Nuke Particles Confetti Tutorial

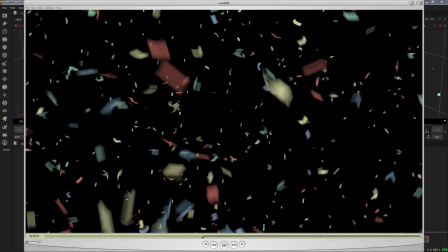[0:00]
Hey, so first of all, I hope you're like well wherever you are in the world.
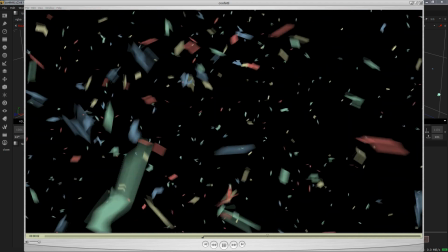[0:06]
What I thought I'd do today is just run you through a simple Nuke particle setup I had to do at MPC at recently.
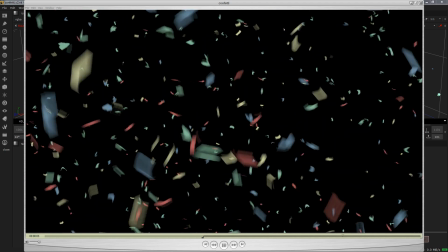[0:14]
It was for a project, and we very quickly needed kind of a confetti explosion setup in about an hour.
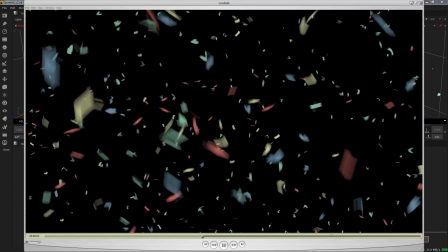[0:22]
So it was like, okay, have we got any stock footage? No? Okay, well let's jump into Nuke particles and see what we can do.
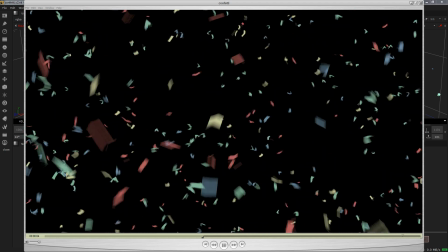[0:29]
So what I thought I'd do is just run you through the overall setup,
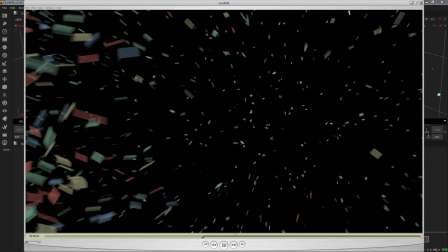[0:34]
and then I'm going to be giving you the Nuke script as well, which you can find on my website, compostingpro.com,
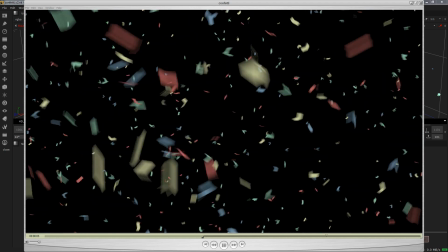[0:39]
and so you can have a play around with it. But I just thought I'd show you kind of how I got there. There's a bunch of stuff, as you can see, as we watch this.
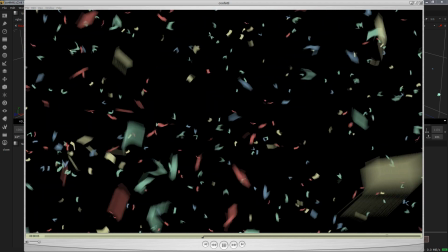[0:45]
At the end, it gets a bit naff because they all kind of, it's very obvious they're floating around.
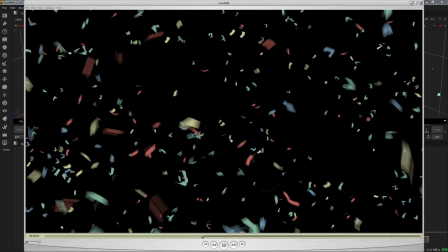[0:50]
But it kind of did what we needed to do for the first bit, and that's probably in handles in the shot.
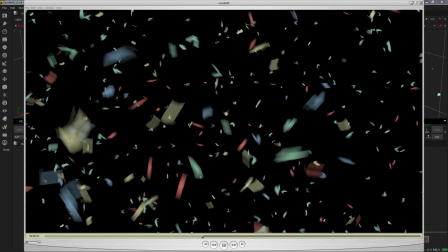[0:55]
So I'll just kind of talk you through that script now. And then again, feel free to kind of play around with it and email me if you've got any kind of like cool stuff or any questions.
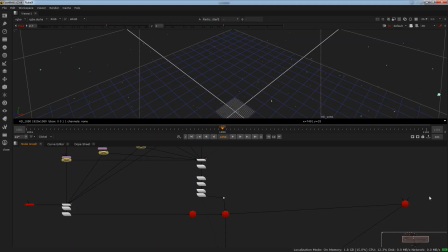[1:04]
So let's jump into the Nuke script then. So first, when it comes to Nuke particles, you want to make an emitter. So I made a particle emitter node, and I've just plugged that into a card.
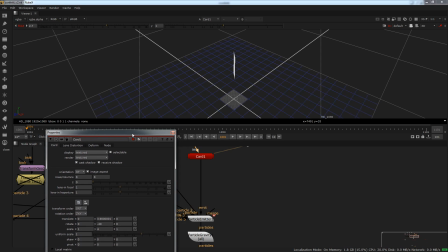[1:18]
And what I like to do, by the way, something I really like to, I don't think I did it on this one, but is I like to kind of set a keyframe on the rotation here, so that it's kind of randomly moving around. Now this was a door explosion, so that's probably why I didn't do it on this one. But what I'll do is, if this was kind of outside, let's say, or something,
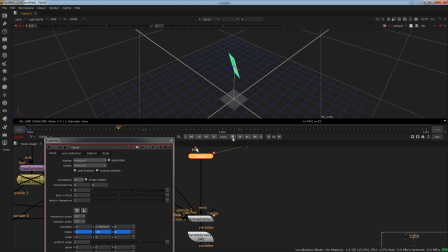[1:37]
and I wanted to give a random feel to it, I would just make it so that the emitter moves slowly. What that would do is it would just give me a more natural feel, basically. So that's always something I like to do. So once we've got our emitter, I then plugged in a bunch of particles, basically,
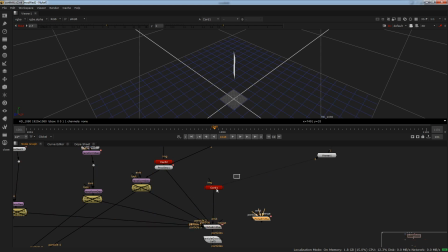[1:54]
because what happens is our particle emitter itself actually will just emit sprites. Can you see we've got these kind of just squares here? Now these are representations of where a particle is in space, and you can use these to actually, you can actually render those out.
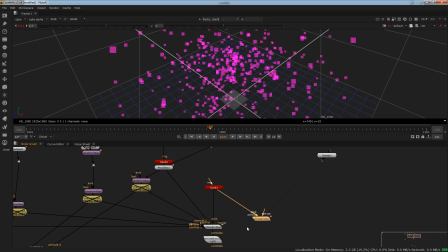[2:08]
Or what I like to do is I had to kind of make a piece of confetti, right? Like that a square is not confetti shape necessarily. So here's what I did for those confetti pieces that would then be kind of take the place of these squares that we have there, the sprites.
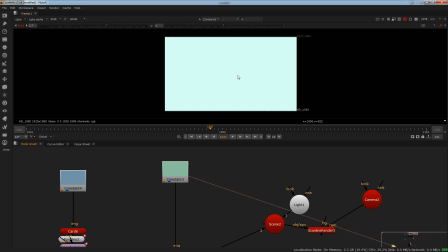[2:24]
So what I did is I basically sampled a color because there was some confetti in the plate.
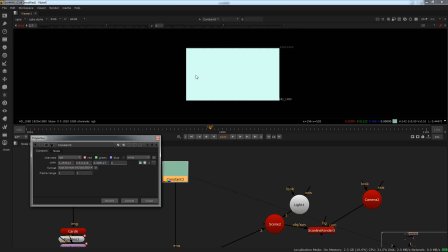[2:29]
So I've taken a constant node here, and this is a color sampled from the actual plate that I was matching to.
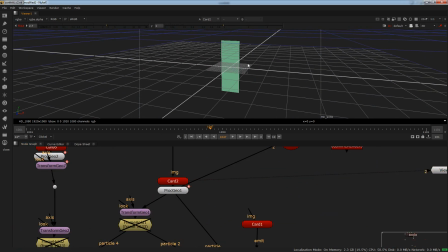[2:36]
And then put that on a card that was obviously taller than it is wide, like that. And now, in order to get the kind of bending and stuff, the confetti, because it was paper, what I used is I used a procedural noise node.
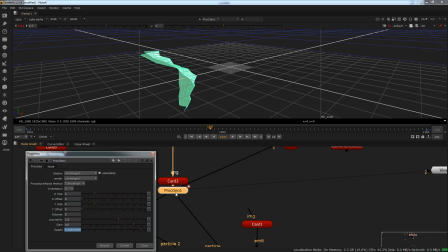[2:51]
This node here. What this allows you to do is run procedural noise for it. And you can see I've actually animated the speeds, so they speed up as they're going quicker.
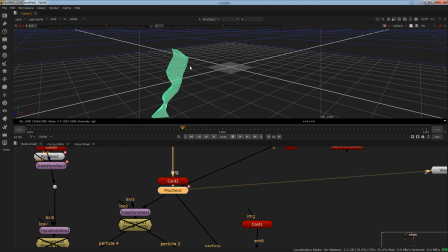[3:00]
And if I play this through now, this procedural noise node, you can see it's added this kind of random kind of distortion and stuff to it.
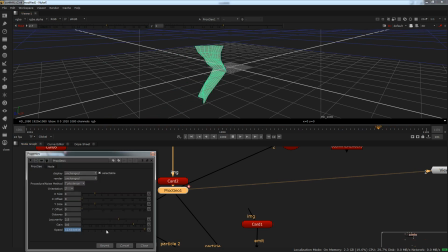[3:07]
Now that may be a bit quick, and you can adjust the speed down here, but that did the job for me.
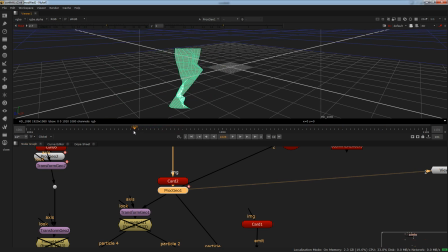[3:13]
So that then kind of distorts our card nicely on every single frame and gives a feel as if it's kind of blowing through wind,
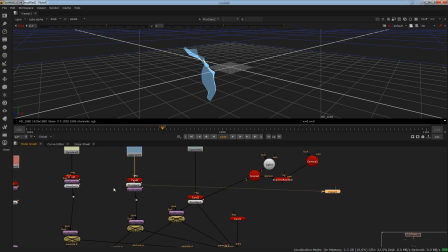[3:20]
and it's kind of that piece of confetti. I've then taken that and used the same thing for various different other. Oh, let's view the procedural noise node here. Then use that for various different colors, and each of those has got a random feel to it.
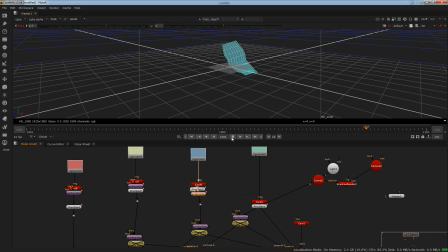[3:35]
So some are kind of moving around here, and then some are swinging around everywhere. And that again was just to add a random fill. Ideally, I would want them to stay on the middle of the axis, but for whatever reason on this shot, I kind of made it so they move around a bit, probably just to get more turbulence fill to them.
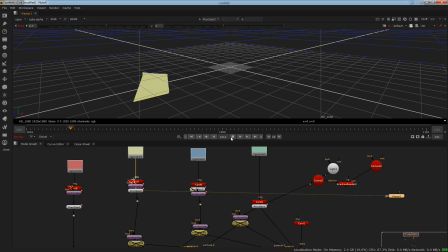[3:51]
So the procedural noise node is awesome for just adding that procedural noise and distortion over a piece of geometry. And that was incredibly useful for getting the fill of the confetti there.
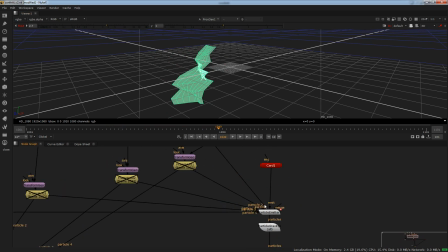[4:02]
So again, once we had that, I then plugged each one into the particle emitter.
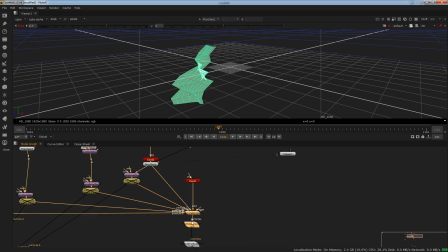[4:08]
And I mean, you may not have known this already, but basically, if you drag the arrow from the side here, you can see I can just keep plugging in particles, and it's just going to randomize it if I drag this in. So you can just keep putting stuff into there.
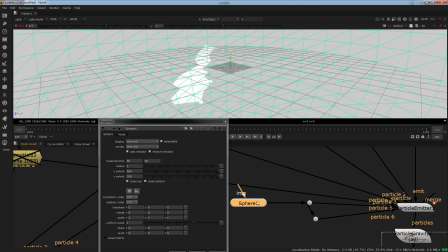[4:24]
So I could put a sphere in there as well if I wanted to, and it would then emit spheres as well with everything else.
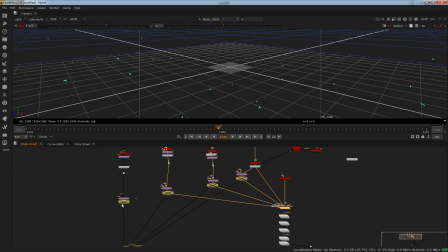[4:31]
So you can plug whatever you want in there, basically, to emit, and that's going to be geometry. And you can see now, as I play through this, now we've got those bits of confetti now on basically where those kind of square sprites were that were taking the position.
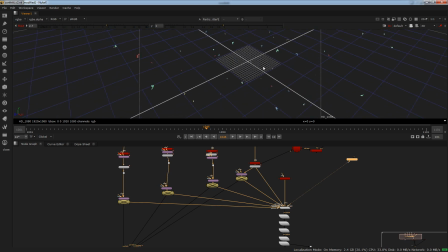[4:45]
You can see I've got one there. So now we get a really nice feel to it with our confetti pieces, like that. So let's play this through, and that's the explosion so far. And it's kind of cool, and that was pretty good. Once you motion blur them as well, you can kind of get away with a hell of a lot. So that was a really nice starting point.
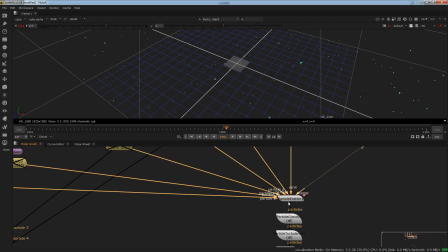[5:03]
But now it was all about kind of adding a bit of physics to it, a bit of kind of gravity and turbulence, just to randomize it and give nice feel. So I just put a bit of gravity. What this is going to do is just slightly pull stuff down a little bit, so it's not going to shoot straight up.
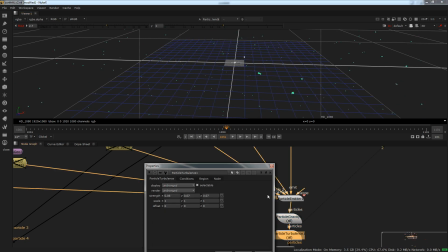[5:16]
It's going to kind of slowly fade down. And then turbulence. Again, this is just to add a bit of random direction onto it.
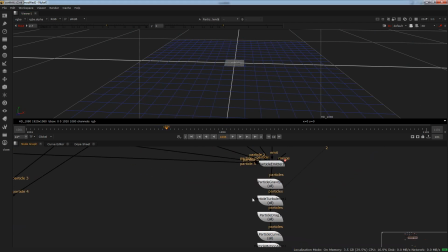[5:24]
So, and what I probably would have done if I wasn't kind of didn't have an hour to do it, is I'd probably add the particle turbulence just before the gravity, so that it kind of slowly falls after whatever turbulence is happening on it.
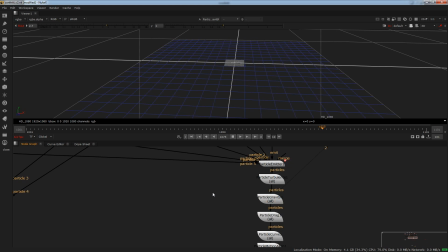[5:38]
So yeah, that would have just maybe given me a nice result. Again, it kind of did the job. What another thing I really like to use here is the particle drag. This is almost a little bit like terminal velocity, I'd like to think of this as. It's basically going to bunch these up.
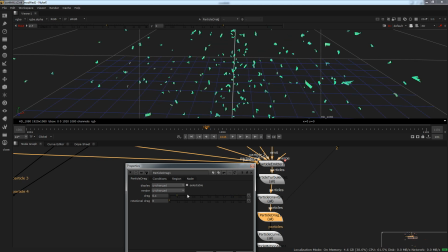[5:52]
You can see here, if I drag this up, they really start bunching up. Can you see that? If I drag this number up, what that means is they kind of just slow down as they go out. So they shoot off really quick and then slow down, as if they're kind of getting some air resistance there. And then you can see there they are moving around and slowly just going down.
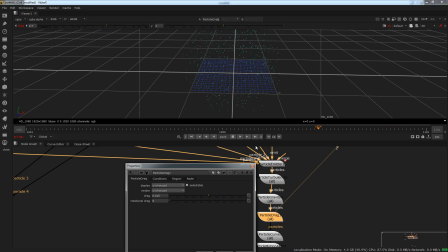[6:10]
That's because they've kind of hit that maximum drag, and then they haven't got any more kind of velocity in that direction. You can see they go further the less drag they have, and then they start flowing around, which is the turbulence there.
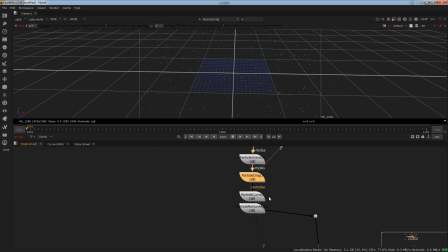[6:22]
So then what I've done is I've actually used a particle curve node,
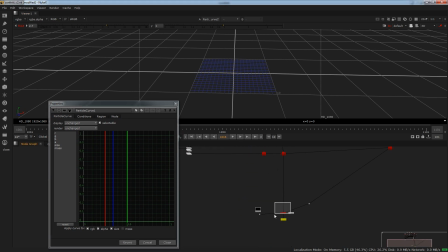[6:26]
and this was to cheat how close they were to camera, which is a massive hack, but again, in ads you can kind of do this stuff, and you probably could in film as well. But what this is doing is, this bottom axis down here is the lifetime,
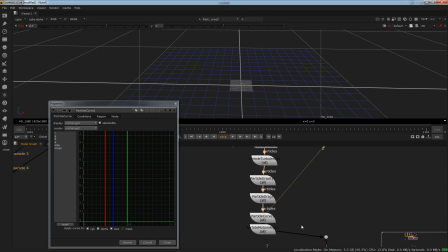[6:42]
and the zero is obviously the start of its life, just it's born, and the one over here is the lifetime that you've set in.
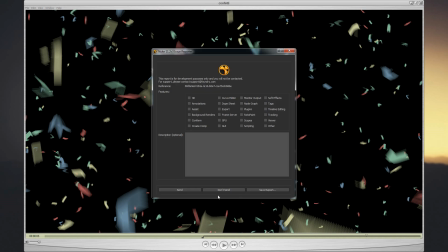[6:50]
Let's see, is my Nuke crash? Yes, let me open it.
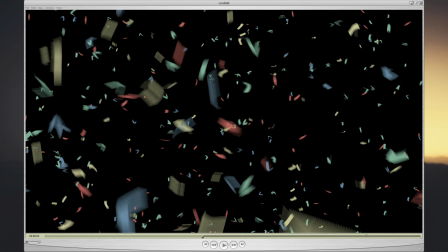[6:53]
So that one is basically whatever lifetime you've actually set in the particle emitter node. So what we can do then, as Nuke starts up,
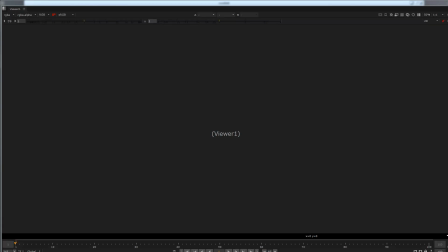[7:03]
is what we can actually do is have it so that over time we can adjust the size or the color, let's say, of our particle. And it's incredibly useful for if you want something to get smaller over time,
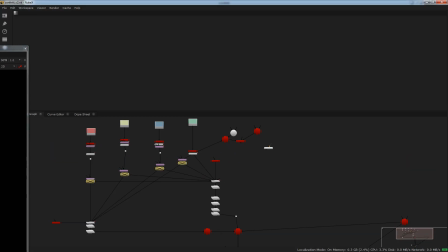[7:17]
or maybe you want the color to change, maybe it gets redder over time, and anything like that.
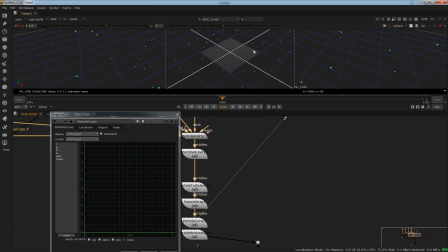[7:23]
That's when the particle curve node comes in use. And you can see my computer's kind of struggling here with this, but anyway, let's give it another go. So if we click the size, you'll see here that, actually I'm gonna make a node from scratch just to show you exactly what's happened here. So let's plug that in.
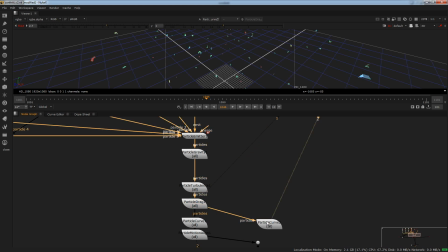[7:42]
You can see very quickly that nothing's gonna happen first of all.
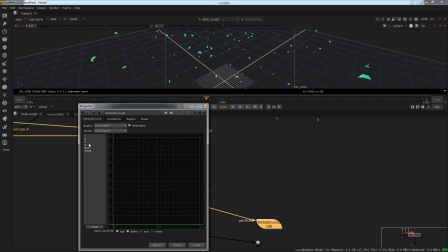[7:47]
So everything looks exactly the same. Now if we want to adjust the size, we go down here and tick size. And you can see suddenly they will get very big. Can you see that? If I turn this on and off, they get very big.
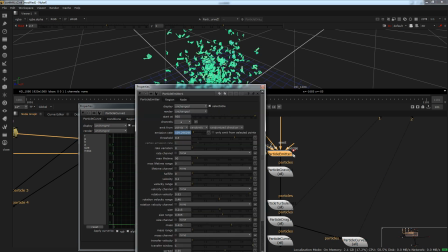[7:58]
So the reason why is because this overwrites whatever you have in the particle size down here.
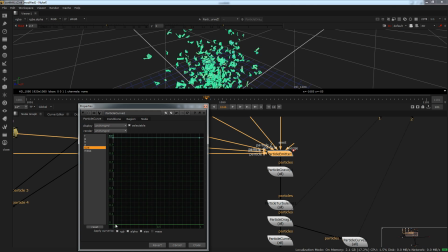[8:04]
At the moment, if I go to the size tab, you can see as soon as they're born, they start off at size 1. And as they get older, which is their lifetime down here, they still stay at size 1.